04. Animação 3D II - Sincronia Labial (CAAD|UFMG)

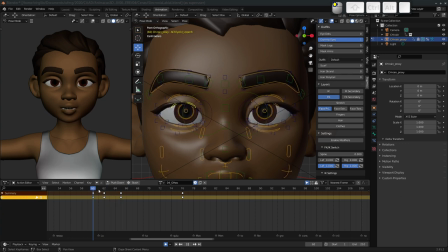2129s
Então, o fechar dos olhos tende a ser muito um pouquinho mais rápido, às vezes um frame só mais rápido que o abrir. Esse tipo de piscada aqui é uma piscada comum. Enquanto que nós também temos um outro tipo, que é a piscada de atuação, que é exatamente essa aqui do quão perverso.
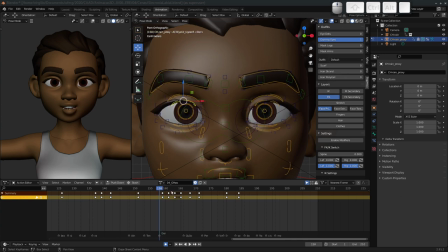2148s
E aqui, ao se fazer uma relação com a frase que a personagem está pronunciando, Ela, aqui, como uma ênfase, fecha os olhos, leva dois frames para fechar, se mantém dois frames fechados e abre em três.
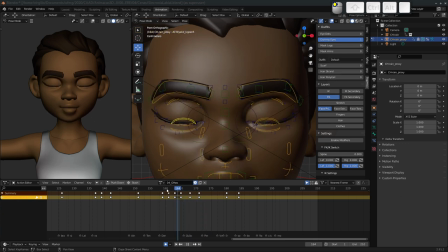2167s
Isso aqui permite, ela dá uma ênfase maior, como se ela estivesse pensando no que ela vai dizer ou enfatizando o assunto que ela está abordando.
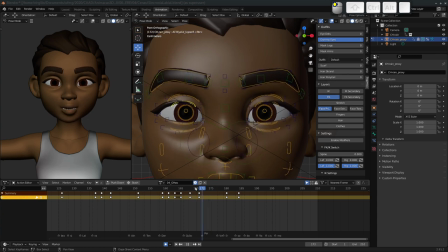2181s
E aqui a gente pode ver também que, por exemplo, no perverso, quando ela fala perverso, a gente pode levantar um pouquinho as pálpebras inferiores. Que essas pálpebras inferiores vão ficar na maior parte do tempo estáticas, elas podem se mexer muito levemente no piscar dos olhos,
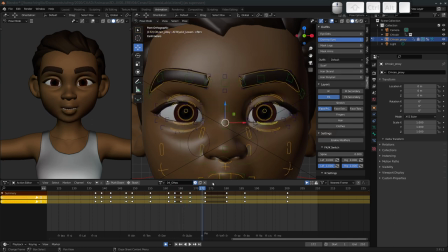2198s
mas elas vão ser mais úteis em expressões faciais, como a de raiva, nojo, desprezo. E para ela falar aqui da perversidade do racismo,
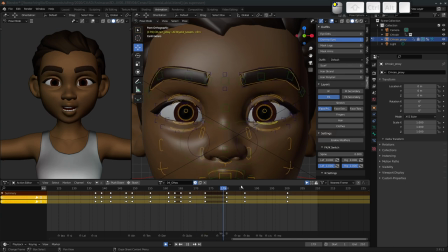2213s
ela levantou um pouquinho as pálpebras inferiores para expressar o que ela sente ao tratar o assunto do racismo. Então, a gente tem esses movimentos que passam a ser mais sutis, mas que no conjunto com a sincronia labial,
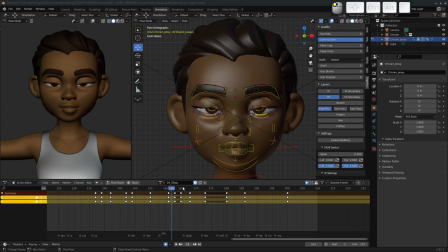2233s
eles ajudam a transmitir o que a personagem deseja falar. Então, isso aqui, pessoal, é o básico que a gente precisa para fazer essa animação facial.
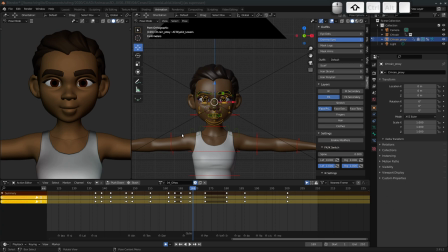2246s
E aqui, vocês podem ver que eu não me atentei em absoluto ao restante do corpo dela. Essa parte aqui vai ser útil para a gente fazer a animação de atuação, que ela virá no nosso projeto da Eleven Second Club.
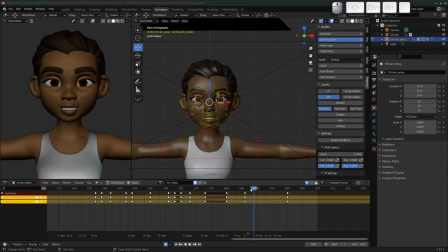2266s
E após fazer a animação da sincronia labial, a gente vai ver depois como fazer uma animação de atuação. usando referências em vídeo e outras coisas, tá certo? Então, eu vou ficar por aqui.
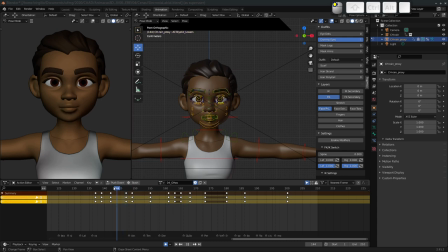2280s
Esse é o básico que a gente precisa ver aqui para a sincronia labial. Eu espero que isso aqui tenha ficado claro para vocês. Caso haja alguma dúvida, alguma questão, não hesitem em me inscrever lá no Moodle, tá certo?
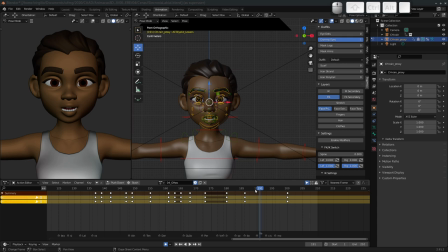2297s
Eu farei o possível para responder a vocês o mais rápido que eu puder. Então, agradeço a paciência de todo mundo e até o próximo vídeo, pessoal. Até mais.